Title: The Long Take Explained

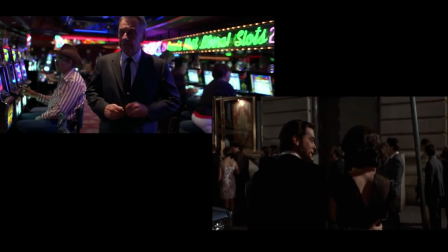(8:15)
Top left we followed professional gambler Sydney into a casino.
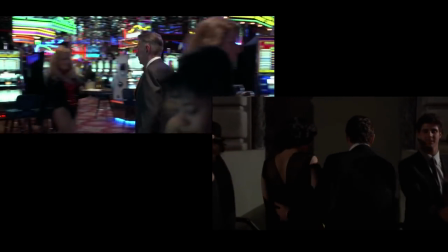(8:20)
Bottom right we have Henry and Karen on their date to the Copacabana nightclub.
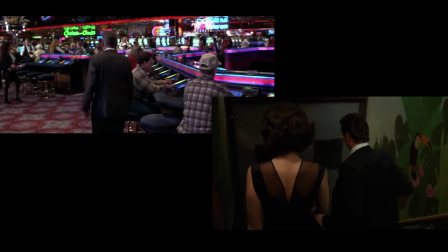(8:27)
Now they're both steadicam shots but the Goodfellas scene is so much richer. It's full of interactions. and the blocking is amazing.
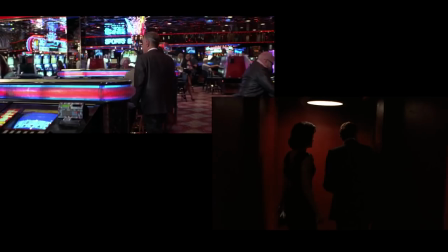(8:35)
Henry's coolness and charisma are at their height. It's slick and dizzying, and like Karen, we're being seduced into the mobster world.
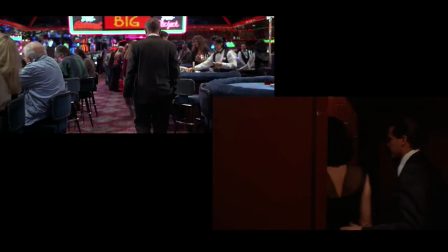(8:44)
The movement of the camera is not anywhere near as impactful as the world that Scorsese is selling us.
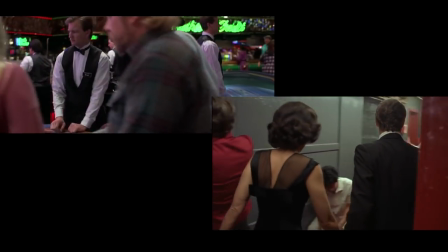(8:52)
While researching this video, I saw a few stories claiming that this was a compromise. They couldn't shoot going through the front door, so they had to use the service entrance.
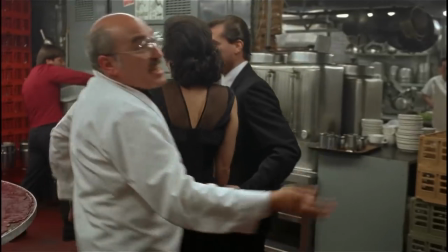(9:00)
I think that's just talk. I don't see Scorsese compromising on his vision. I think it's so famous because it's such a great scene in an already great movie.
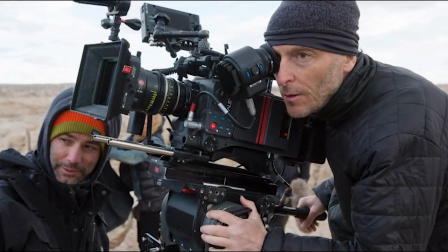(9:10)
Next we're going to focus on the work of one man, cinematographer Emmanuel Lubezki aka Chivo. Specifically I want to talk about his work with Alfonso Cuaron and Alejandro Ileritu.
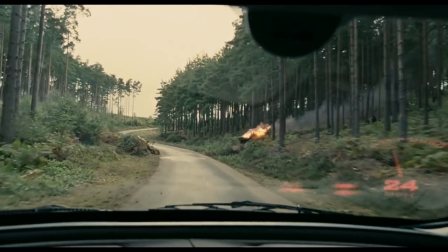(9:23)
In Children of Men the long take is used to absolute perfection, really really putting you in the scene.
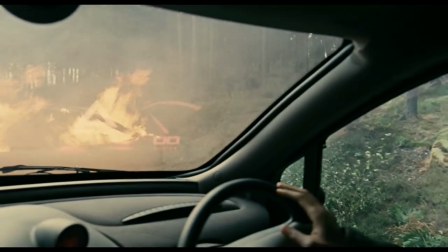(9:29)
this being one of the most famous scenes and they actually put the camera in the car and remote controlled.
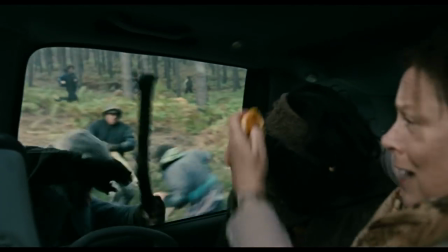(9:34)
What you see is a stitched together scene there are fake cuts in here. The director and cinematographer would again visit this technique in Gravity.
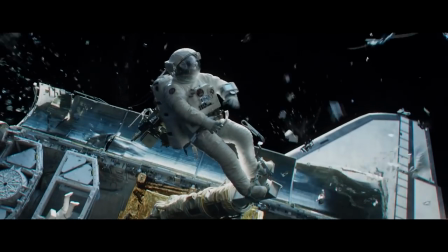(9:42)
The opening scene is of course breathtaking. It's the perfect marriage of filmmaking and visual effects
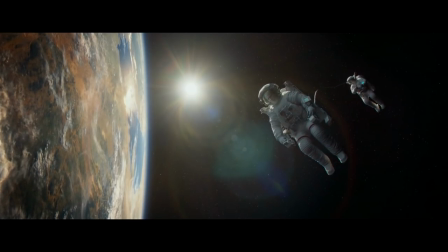(9:51)
and it should be.
Well I've got good news and bad news.
Gravity was more expensive than the real indian mars orbiter mission the budget of gravity was 100
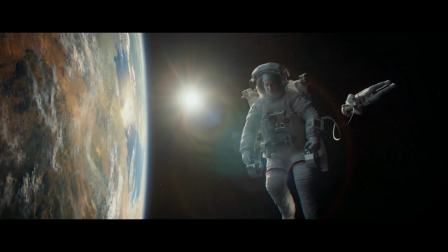(9:59)
million us dollars versus 74 million us dollars for the mission and
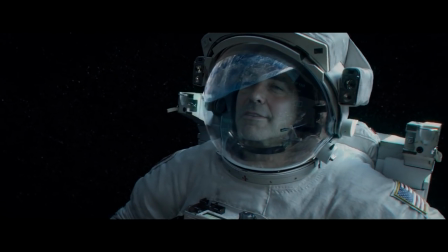(10:05)
fun fact robert downey jr was originally slated to play george clooney's character terrific
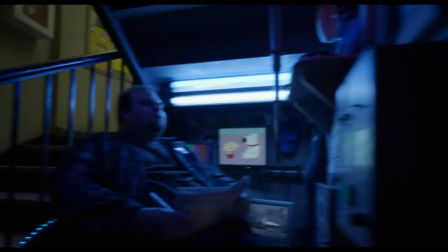(10:10)
next up burban hollywood's love letter to the theater industry now while
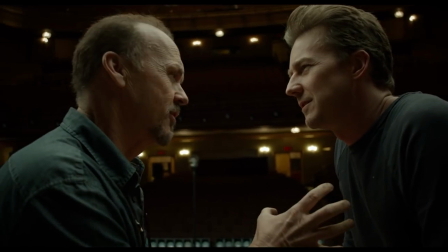(10:15)
i really enjoyed this film it was quite divisive most of my friends that watched it hated it now michael Keaton was brilliant, he genuinely deserved his Oscar.
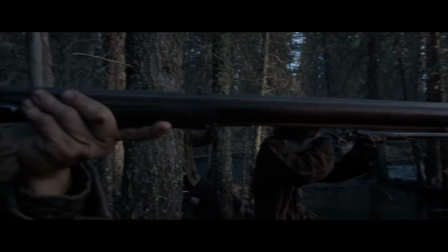(10:24)
It sometimes felt a little bit like style over substance. The director and cinematographer's work together on The Revenant however, I think worked far better.
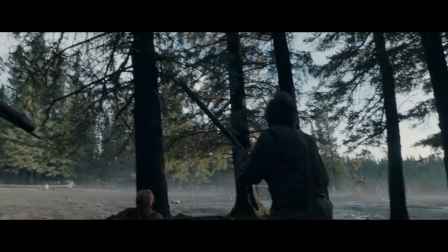(10:34)
The action scenes really really deliver, placing you in that scene like we spoke about before.
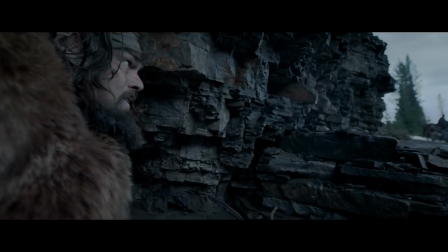(10:42)
However, this scene really shows where the technique doesn't actually work.
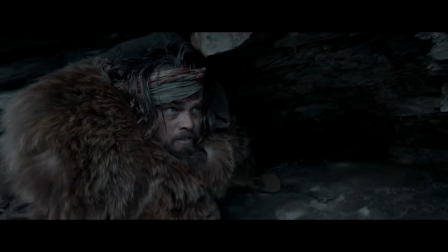(10:47)
Instead Instead of being placed in Hugh Glass's shoes, you're taken out of the scene. This camera movement here makes you suddenly aware of the camera operator.
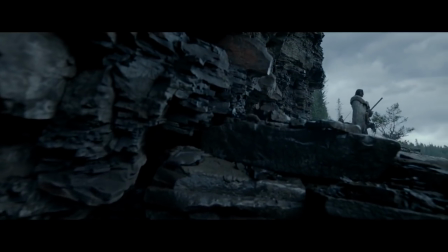(10:56)
And you can almost picture the behind the scenes. It's a strange decision, but who am I to argue with a great director?
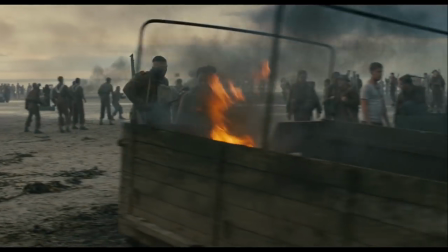(11:05)
So this leads us now into the movies whose long takes don't quite achieve greatness.
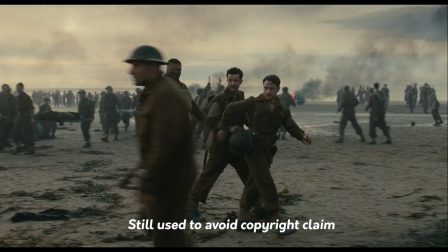(11:10)
Now Joe Wright's Atonement's Beach Scene is of course a technical masterclass. a thousand extras and a tiny window of time to get the single take right
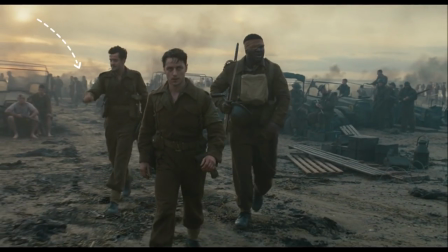(11:24)
now they had two days to get this shot right and from the height of the sun here we can guess that they maybe have one more chance on this shooting day
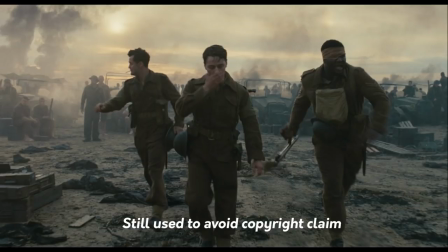(11:31)
and it was the third take that actually made the final movie there's so much going on here however i did spot this
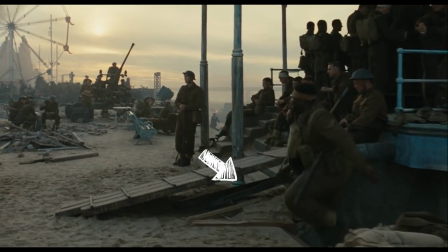(11:39)
nearly trip from nonso and osi it
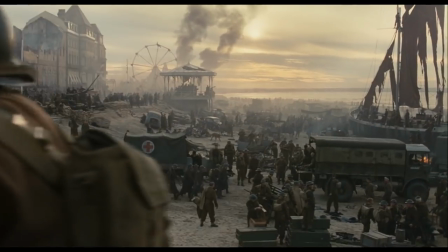(11:44)
flows beautifully but for me it's let down by the end of the shot where it just feels like all the extras are just waiting to hear cut
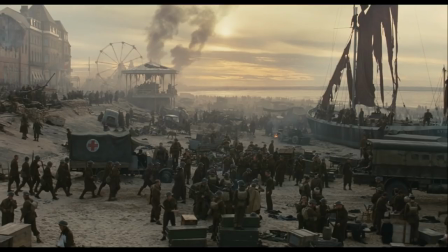(11:50)
they all seem so static and rooted to their spots i don't know maybe i'm being harsh hit the comments
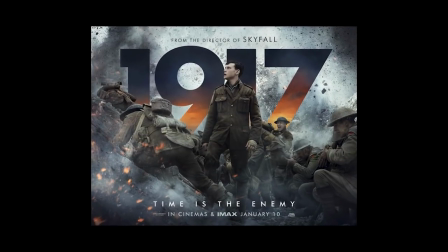(11:57)
and give me your opinions 1917 was hotly tipped to win big at the oscars but eventually lost out to parasite now i'm going to use stills
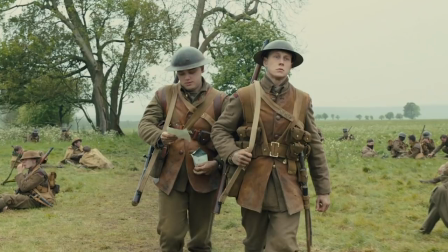(12:04)
here as i don't want a copyright strike for me it's a fine film but i am not convinced the single take was particularly necessary to tell this
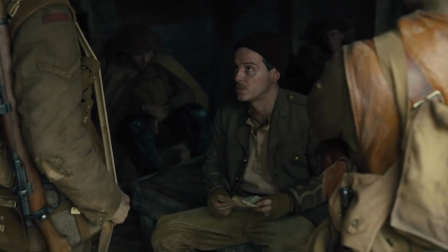(12:12)
story so this character here is played by Andrew Scott. He's a fine actor.
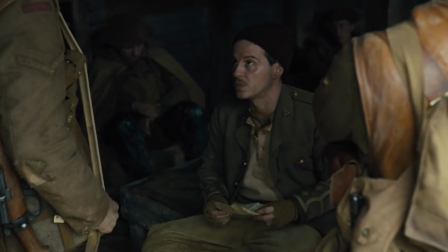(12:17)
This is not a criticism of him or what he does or how he does it but the camera work here lets his performance down.
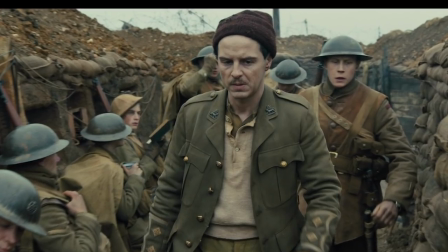(12:24)
He feels a little bit over the top at times maybe even rushing his dialogue.
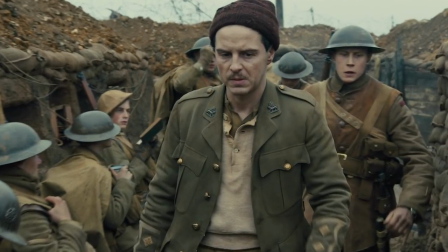(12:28)
His reactions to our leads just doesn't sit right and this is something I think could have been fixed in the edit if we were cutting to different angles.
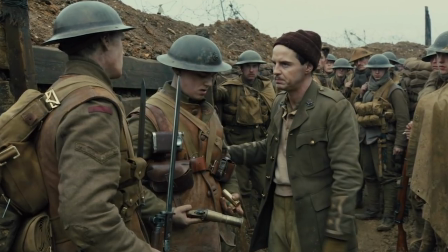(12:36)
You have a chance to just space things out or get the timing right. So much work is done in edit suite and exactly as we showed in the scene in the revenant
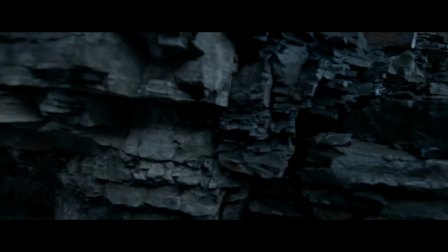(12:44)
earlier you don't need to see certain things so
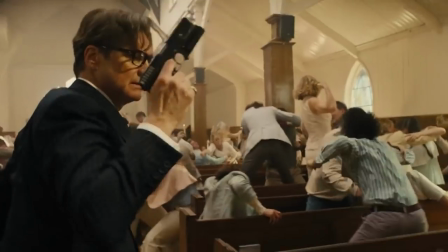(12:49)
the long take and the fake long take are everywhere to be seen in cinema from the bombastic like this superbly slick scene in kingsman to art
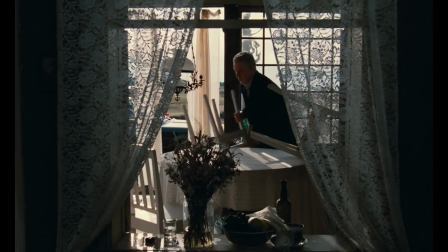(12:57)
house cinema like tukovsky's final masterpiece the sacrifice
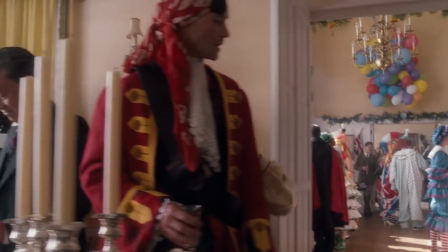(13:02)
spielberg is a master in both the subtle long take and the action long take.
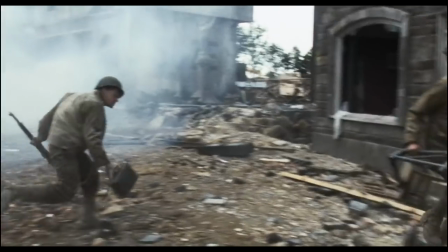(13:11)
But it's this point that we shift our attention to movies that are one single continuous long take.
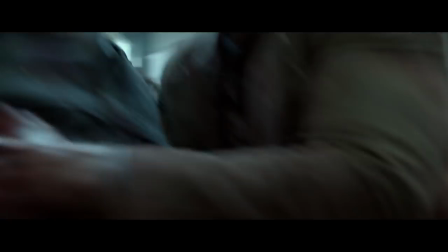(13:16)
That's ambitious. No hidden cuts, no hidden tricks.
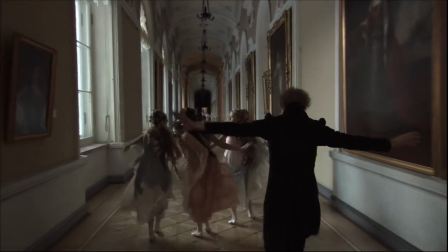(13:22)
Russian Ark is an example of super high concept filmmaking. It's where pure showboating meets cultural and historical celebration.
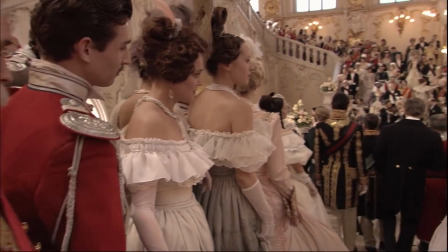(13:31)
It's part drama, part documentary and all shot in the Russian State Heritage Museum. we are walked through three centuries of history,
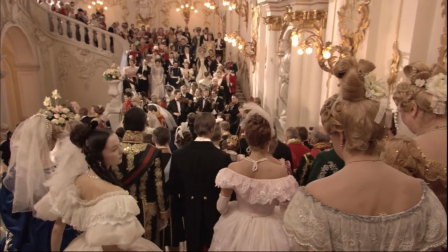(13:40)
performed by a cast of 2,000.
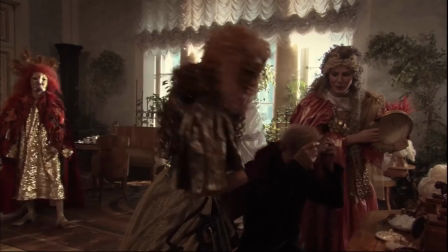(13:43)
It's bewilderingly complex, and you'd get a headache just trying to think of the best way to approach it logistically, let alone creatively.
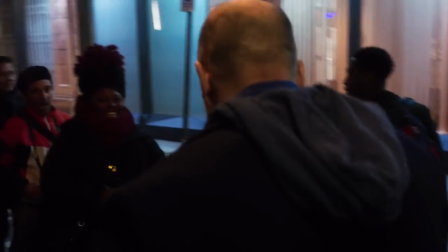(13:54)
You'll of course recognise Woody Harrelson here. Hi, Woody. Lost in London was Harrelson's directorial debut.
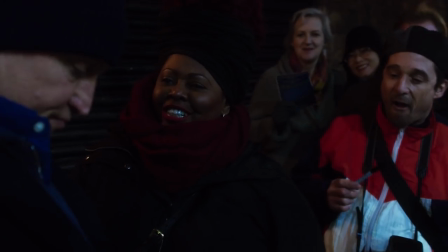(14:01)
Based on a rather infamous drunken night he had in London, The story is somewhat a passenger to the concept,
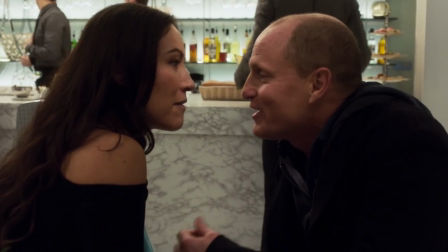(14:07)
but its place in this examination of the single take is a must. It's a brilliant technical and logistical achievement.
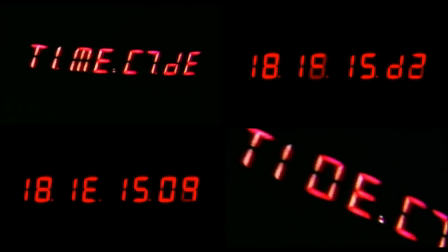(14:15)
Now we're on the subject of ambition, I bring you timecode.
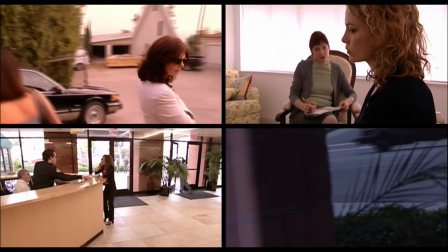(14:21)
Sadly, it looks fairly dated now, having been shot on DV back in 2000.
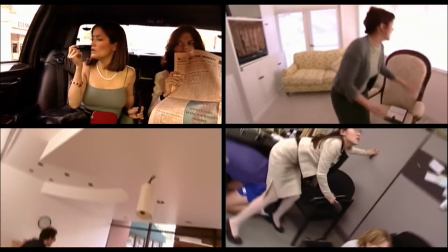(14:29)
Mike Figgist used four different cameras to run simultaneously, in real time, side-by-side in quadrants.
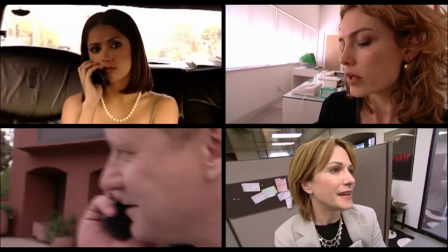(14:36)
Using the audio mix he would shift the viewers attention between cameras Sometimes the camera action intertwining
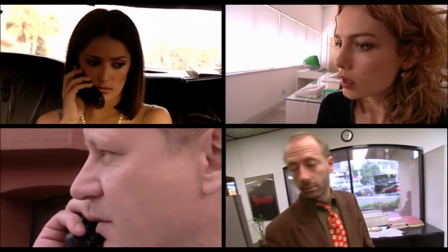(14:43)
Massively ambitious but he does pull it off The plot is viewed as a little melodramatic by some
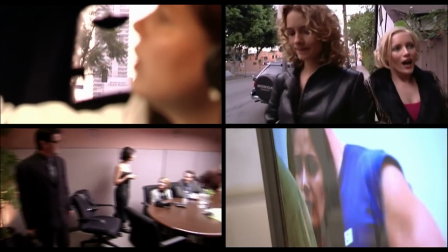(14:50)
And the improvisation that was often demanded could leave some a bit cold But technically it was a fantastic achievement and true innovation in filmmaking
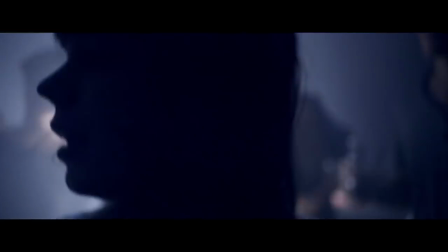(15:00)
A movie which you may not have heard of but is certainly one of the more ambitious one-take movies is Victoria.
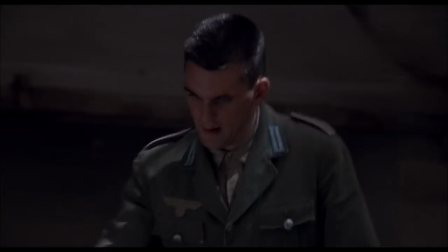(15:06)
And fun fact, this is Sebastian here playing a role in the 1996 movie The English Patient.
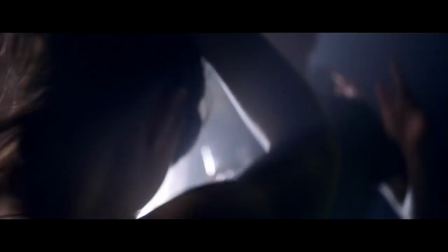(15:14)
Now, unlike 1917, this movie is one real fluid camera movement.
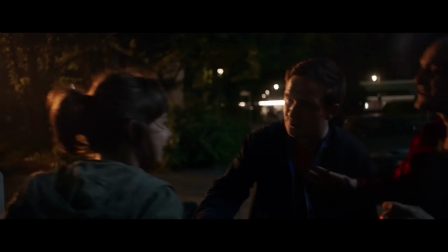(15:19)
There's no fakery. We follow Victoria from clubs, to the Berlin streets, to cafes, to apartments, to bank heists.
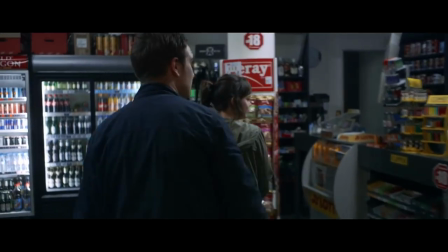(15:27)
Initially, the movie was shot in 10-minute segments.
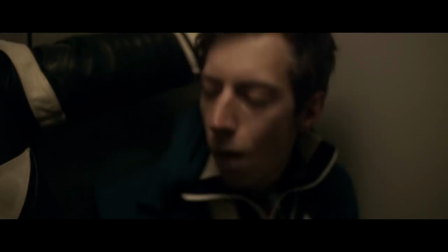(15:31)
This really served as a rehearsal, but it also meant should they fail in their one fluid take attempt the movie could be pieced together.
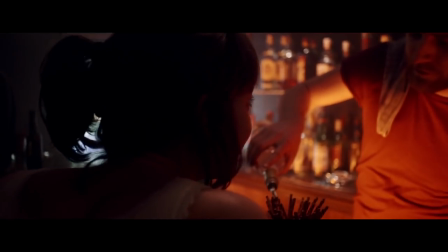(15:41)
Over the last four nights of production the movie was attempted as one long-running piece.
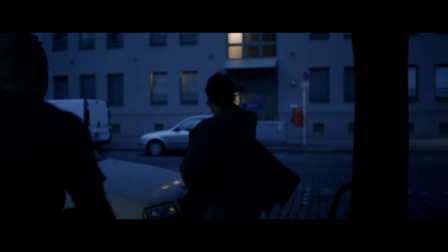(15:50)
Dialogue was mostly improvised as the director didn't want the cast bogged down and tied too tightly to a script.
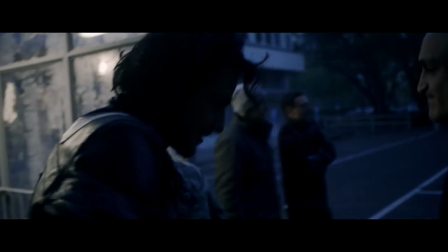(16:00)
The first take Shipper said was just fine but because everyone was on edge it came across in the performance.
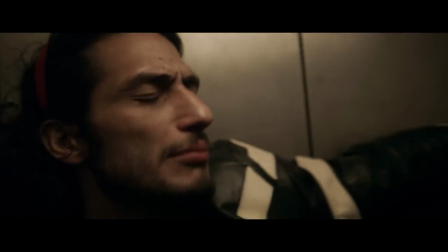(16:06)
He craved the chaos and the confusion. He said they found that in the second take but it just didn't work.
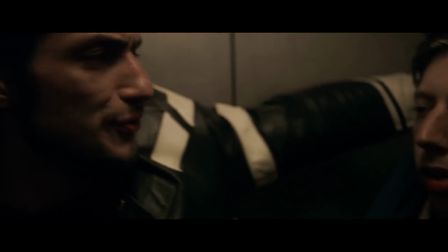(16:13)
They had to use jump cuts to cover the mistakes and it didn't look good.
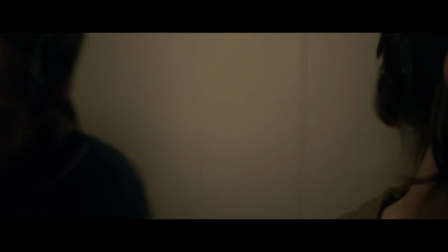(16:18)
The take we see in the actual movie was shot in real time between 4.30am
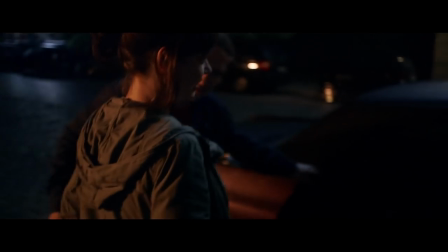(16:23)
and 7am on a brisk Berlin morning back in April 2014.